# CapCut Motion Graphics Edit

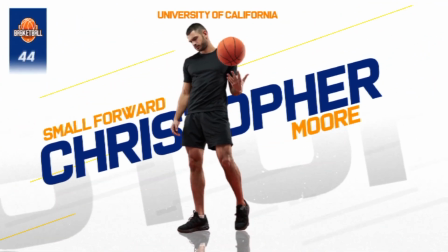0:01 In this video, I'm going to show you how I created this basketball team introduction video using CapCut.
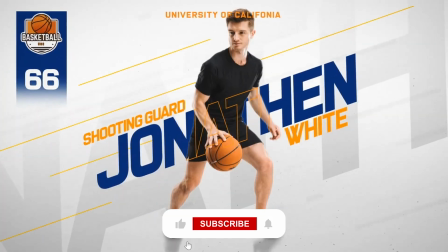0:07 The edit is pretty easier than it looks. Stay tuned till the end, and I'm going to tell you how to get access to the template link just in case you're interested.
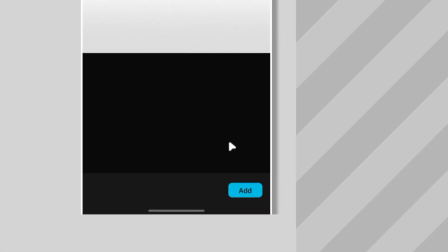0:15 Let's open CapCut and get started. Okay, so first I started with this white gradient image, which will be serving as the overall background.
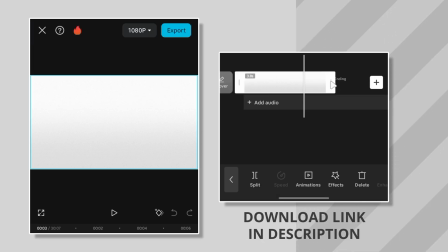0:24 If you want to follow along, there's a link to download this background and all the resources used in the video down in the description. Next up is adding this big semi-transparent text at the background. Currently, it's not possible to use gradient color for texts or anything in CapCut.
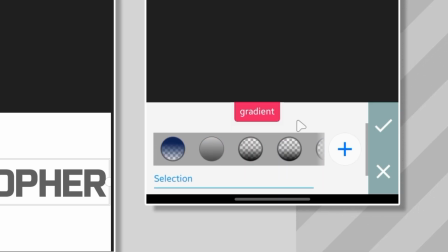0:40 So, for this, I had to use Pixel Lab to create this half-transparent text.
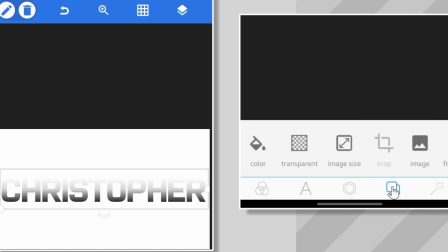0:45 This can also be done in PixArt or even Canva, I think.
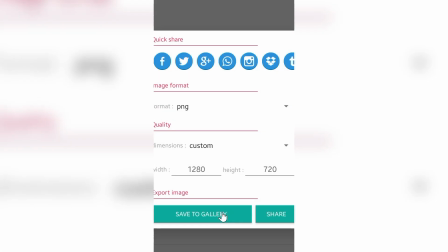0:48 But once you're done, make sure you save it as PNG with transparent background, very necessary.
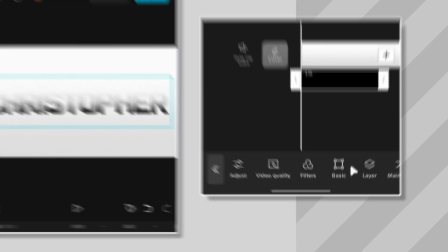0:55 Back in CapCut, I imported it as an overlay and tweak a few adjustments to my taste, including the opacity.
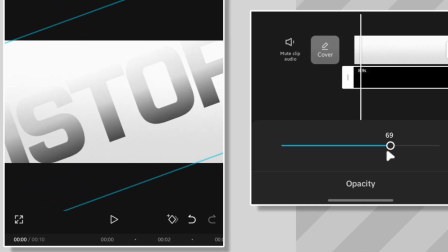1:03 Don't want it fully black and vibrant at the background. Then I added the main text.
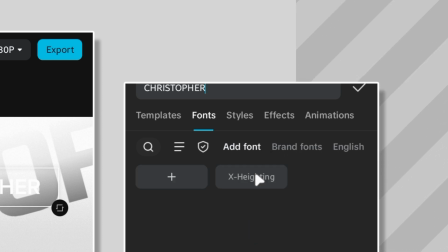1:09 I'm using a custom font called X Highlighting. Link to download this font is in the description as well.
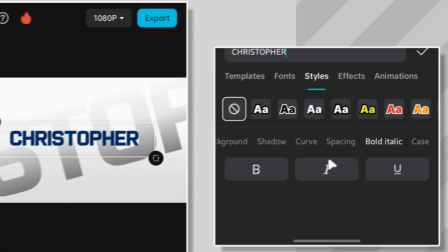1:15 I went further to change the style to italic, just so it gives it that slant look.
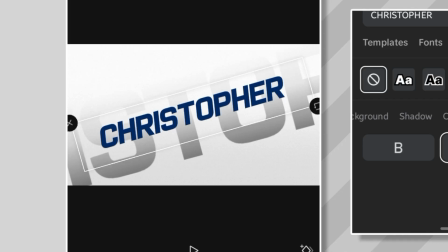1:21 And now keyframes.
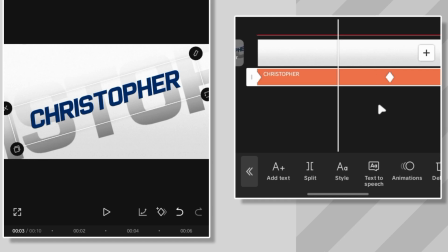1:23 The aim is to make both the background text and the main text move in from the top right corner to the middle of the screen about the same time.
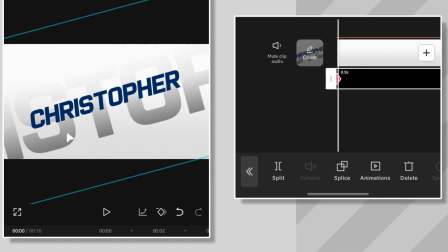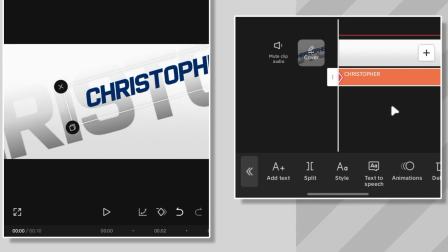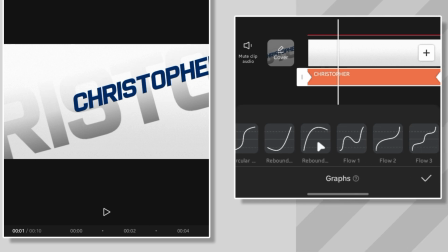1:44 Just going to add some easing to it. Something like this.
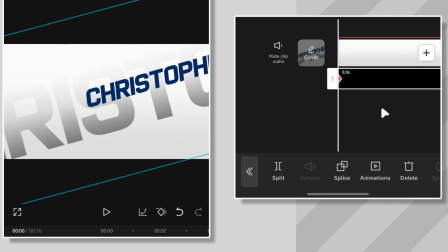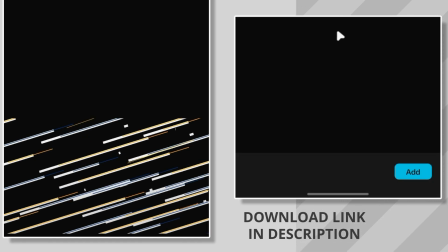1:54 It looks really good, but adding this motion line streaks really gives it an illusion of falling.
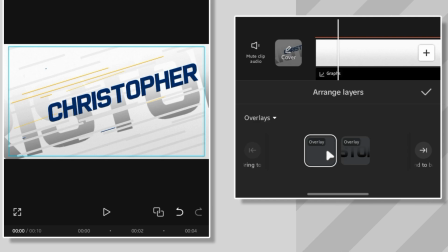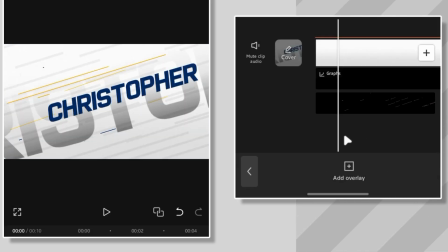2:09 It makes it look like it's under the influence of gravity, which is really cool.
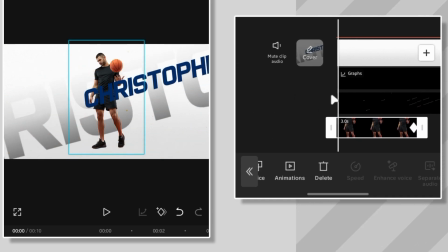2:14 Moving on, I added the picture of the player and animated it such that it's moving from left to right, opposing the direction of the texts.
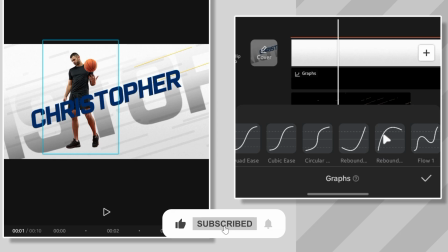2:22 And by the way, be sure to use the same easing graph as that of the texts. Looks good already.
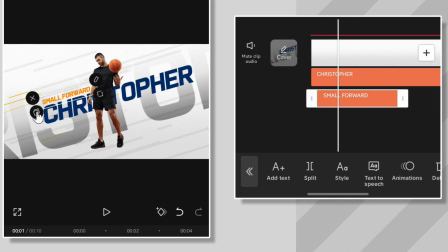2:28 Now for the smaller texts, the procedure is pretty much the same, except this time, I added special text animation preset to the text itself.
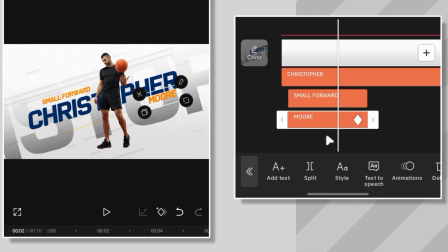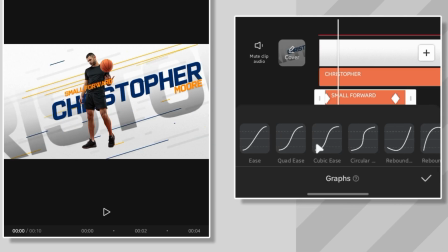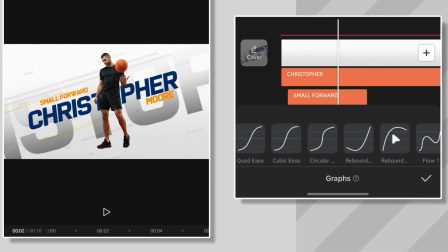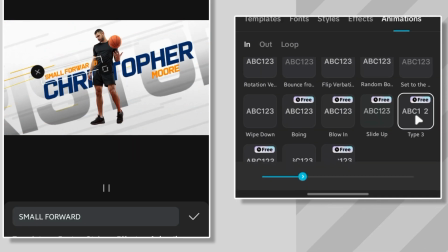2:59 For the first one, I used an animation called Type 3, while for the other text, I used this one called Blur to the left.
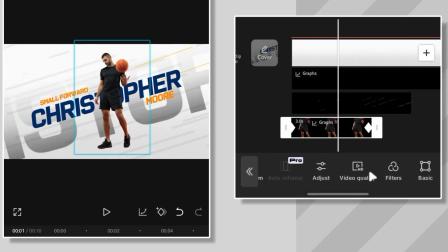3:07 Next up is adding a floor reflection shadow-like effect to the player. To do this, I duplicated the image.
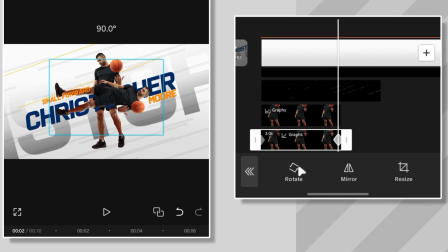3:13 Go to Transform to rotate it 180 degrees. Mirror it the opposite direction, and then reposition it down at his feet.
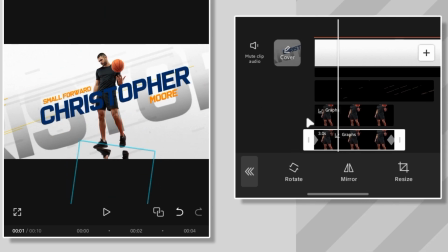3:21 Do this for both keyframes.
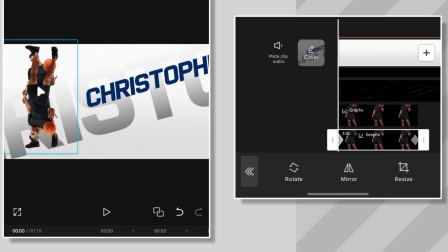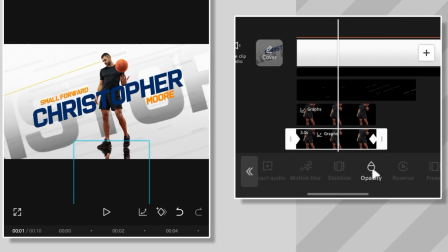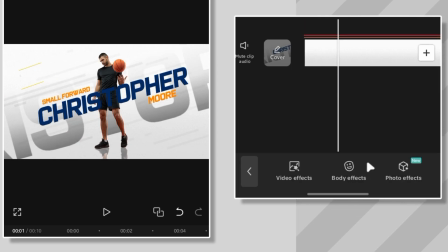3:33 Finally, to spice things up, I added this shake video effect called Rebound Swing.
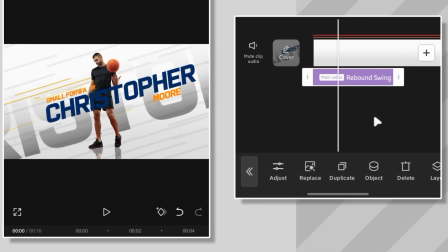3:42 You might not notice the effect at first.
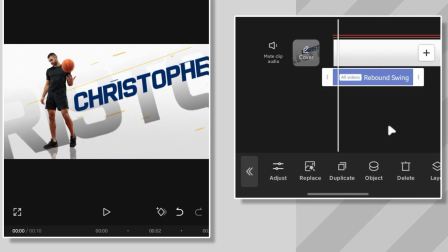3:45 To fix this, go to Object and be sure that it is set to all videos, so that the effect is applied to everything, including the overlays and texts.
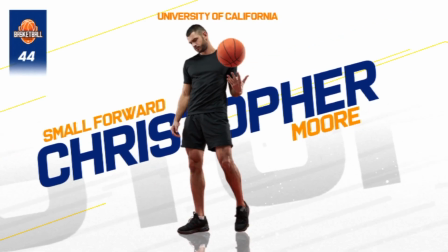3:54 And that's about it for this edit. Obviously, there are some other stuff that we could really add to it, but for the sake of this tutorial, I'm just going to leave it this short.
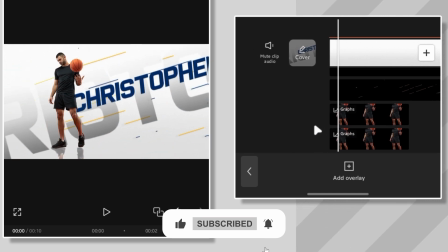4:03 By the way, if you want access to the CapCut template, let me know in the comment below. I'll share the link with you. Thanks for watching.